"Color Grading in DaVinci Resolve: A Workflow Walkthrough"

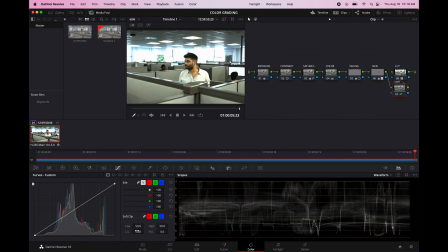It's very, very subtle, but I think that it kind of adds just a nice little bit of roll off to your image. It kind of blunts some of that kind of clinical harshness that people complain about sometimes.
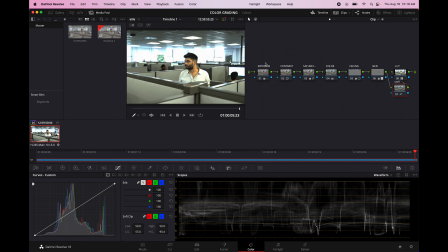And as you can see, when you disable it and enable it, it might help to zoom in a little bit.
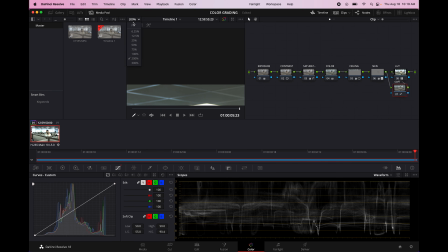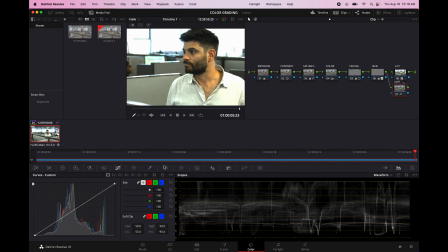But it's almost imperceptible. But see, if you pump it all the way up, you can kind of see it's just, I'm probably not going to do that much, but it's just kind of softening the edges up a little bit.
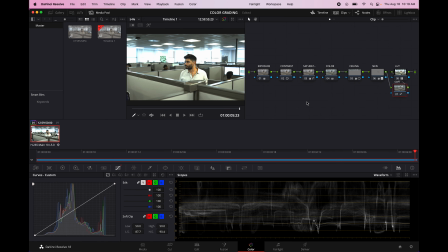It's very, very subtle, but I think that it does kind of add a sort of imperceptible non-digital look to your footage.
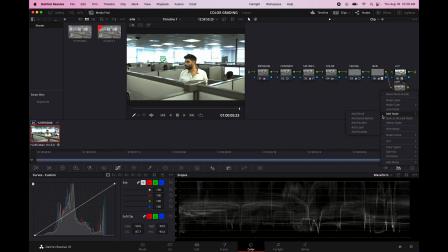So another thing along the same lines is we can add a new node, and we can call this one glow. Let's clean up our node graph a little bit here.
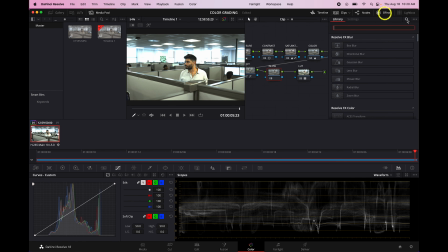So with glow, we're going to go into the effects panel, and we're just going to search for glow, and we're going to put the effect on that node. And this, as you can see, just with the default, it kind of just makes your highlights bloom out a little bit,
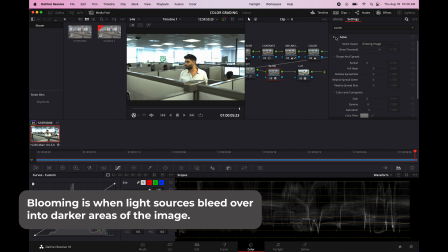kind of adds a little bit of almost chromatic aberration.
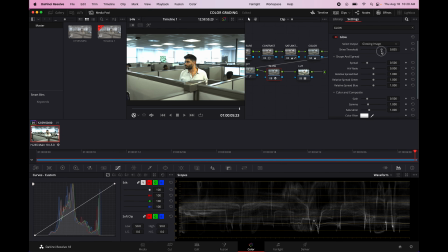And with this, you know, you can really just play around and see what you think looks good. I think if you overdo this, you know, it's going to look like your character is in heaven or something, which, you know, depending on what your story is, might work for you.
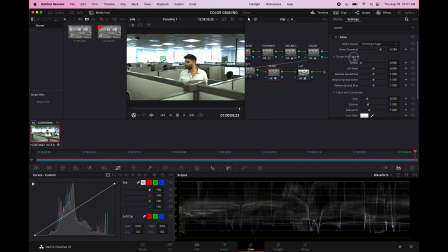But you just want to play around a little bit, and you know, you can, that's kind of interesting. Really, all of these adjustments, there's really no kind of rules.
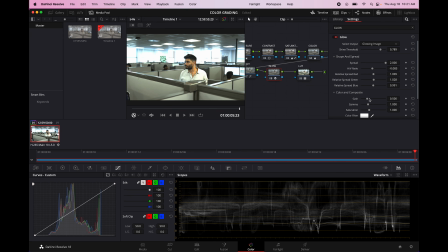You can kind of just go around and move sliders around and see what you think looks good. I tend to sort of be a little bit more conservative in a lot of these things, but you know, if you want to bloom them all out, I say go for it.
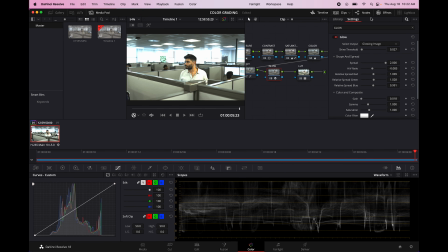I'm not going to really do too much with that. I think that's looking pretty good. Just a little touch of kind of softness, a little bit of halation in the highlights, kind of bloom out those windows a little bit. I think that adds just kind of a nice little touch. So the final adjustment that we're going to do is we are going to add some nice film grain that everybody loves.
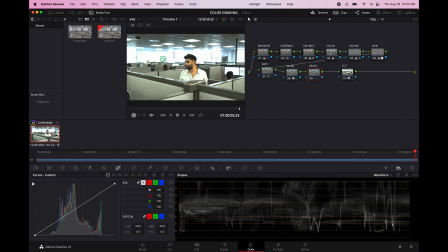Resolve has a really nice film grain effect built in, so you don't have to go out and buy any expensive film grain packs on the internet. Resolve already has you covered. So in our new node labeled grain, we're going to go in here.
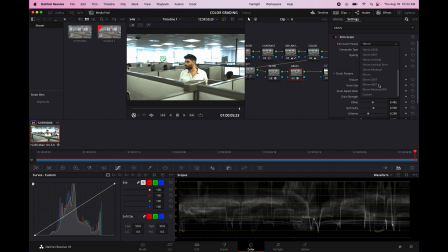You can use really any of these you want, and I think you just kind of have to play around and just see what the different ones do. For me personally, I kind of like the 35mm ones, The 400T is kind of nice. If you want to, sometimes it can be kind of hard to see what's going on even if you toggle it on and off.
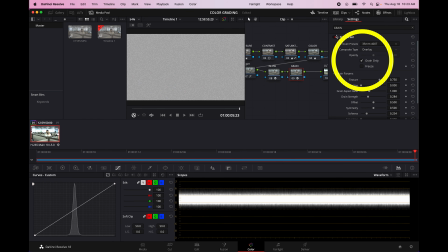But if you go and choose the grain only, it will show you what is happening with the grain. So see, this is what is being overlaid on your image. So, you know, if you want to make the texture really big, you could do that.
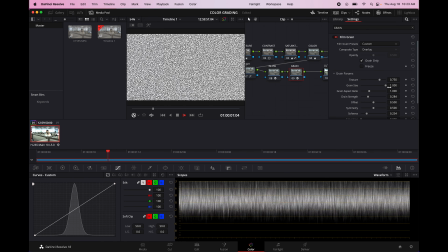If you want to change the grain size, that might look a little wild, but, you know, this will just kind of give you a good view of what the grain is doing exactly before you
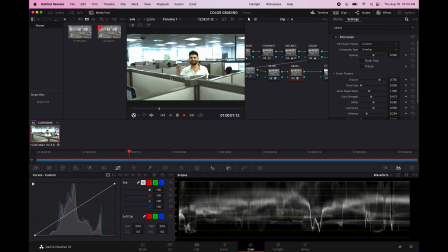come back to your image. And so you can kind of just see the grain doing its thing here. That's almost a little bit too much for my taste, but I think it actually looks kind of cool.
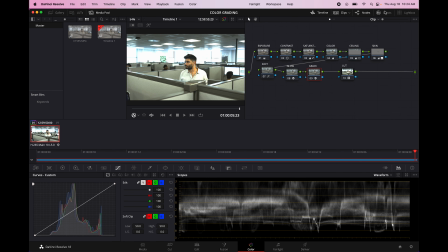It gives our image some nice texture, and it's pretty subtle. You know, you can kind of just see on the walls there, it just adds a little bit of nice little rustication in our image, if you will. And so now we kind of have our kind of lay of the land set out here.
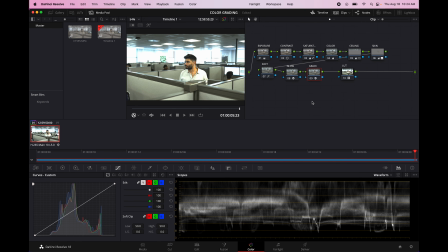And now what we can do is we can just go back and we can adjust these things. We can go to the skin tones. For me, this color is a little bit not exactly where I would want it to be.
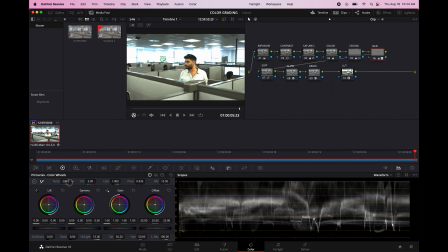And you just play around. I'm gonna, you know, bring up the brightness just a little bit.
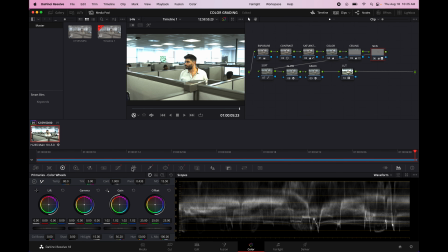You can also go, another tool that's good to know is the color warper tool, which allows you to change the saturation, the hue, and the luminance of specific colors in your image.
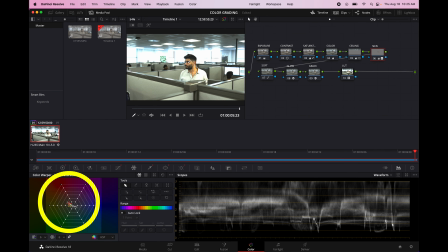So for instance, you know, his skin is pretty warm, pretty orange. You can kind of see when you hover over it, this is where it's represented on the color warper, kind of in there, which if you want to, you know, access more little points on the graph, you can add, you know,
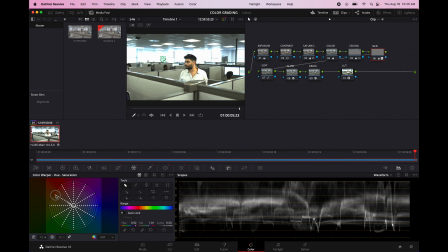different matrices to it and see it's just targeting the orange on his skin basically. And so if you wanted more saturation, you could pull it out. If you wanted a little less, you could just kind of pull it down a little bit.
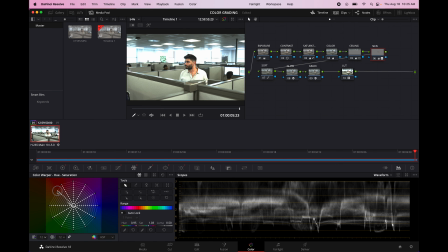You could nudge it more towards pink or more towards green. For me, I just want to kind of nudge the saturation down just a touch.
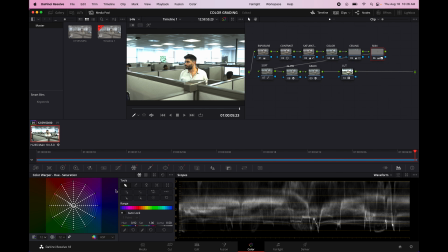So these are all pretty simple adjustments, but they really just add to the overall picture here. And so, yeah, you can just kind of go in. We can maybe just adjust this a little bit, just the brightness of our image a little bit.
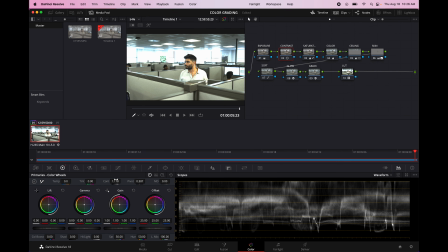We'll give it maybe just a touch more contrast here. And like I said, you know, I've been using the primary color wheels, but you could go into the curves,
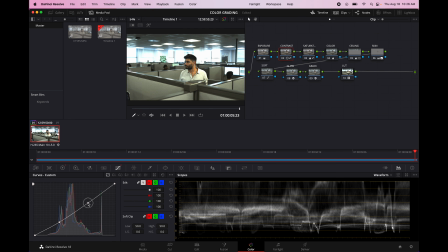and if you wanted to add more contrast, you could just kind of make a little S curve. That looks horrible, but you know, you get the point.
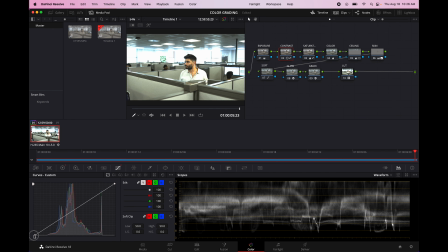I might just raise the black level just a touch. Might come down on the whites. That just lowers the contrast a little bit. But yeah, overall, I'm really liking the way that this image is looking.
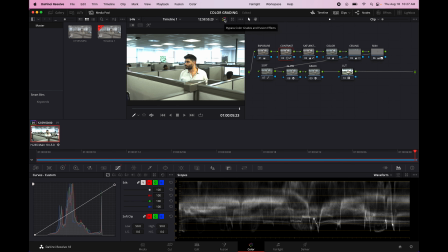And if you want to bypass the whole grade and just see what it was originally, you can click that, click it on, click it off, and you can see, you know, we've come a pretty long way.
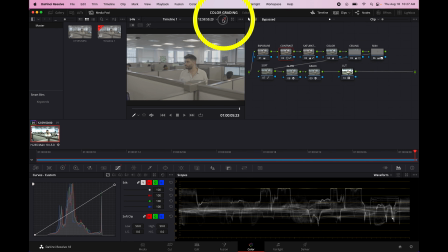This is where we started, and this is where we are now.
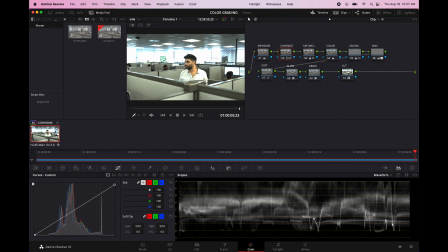We have a nice kind of blue, green, cool, gritty aesthetic like we were going for. And if you want to just see what we did with the color, this is kind of the, you know, I guess normal color.
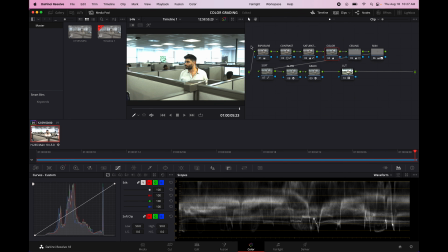And then, you know, we really added a nice kind of cool aesthetic here. So our character looks properly gritty and dark.
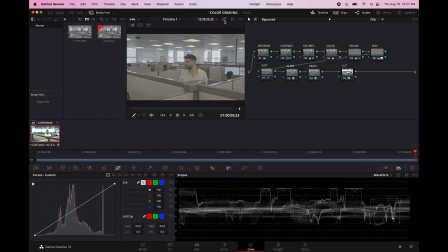So again, if you want to just see where we started and toggle it on and off, you can admire all the hard work that we've done.
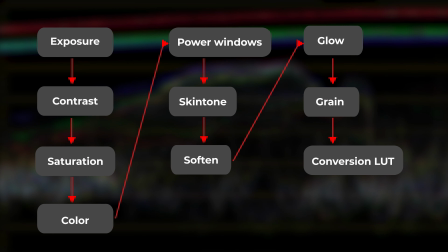And just to review, here is a graph of all the nodes and the various adjustments I made in each of them.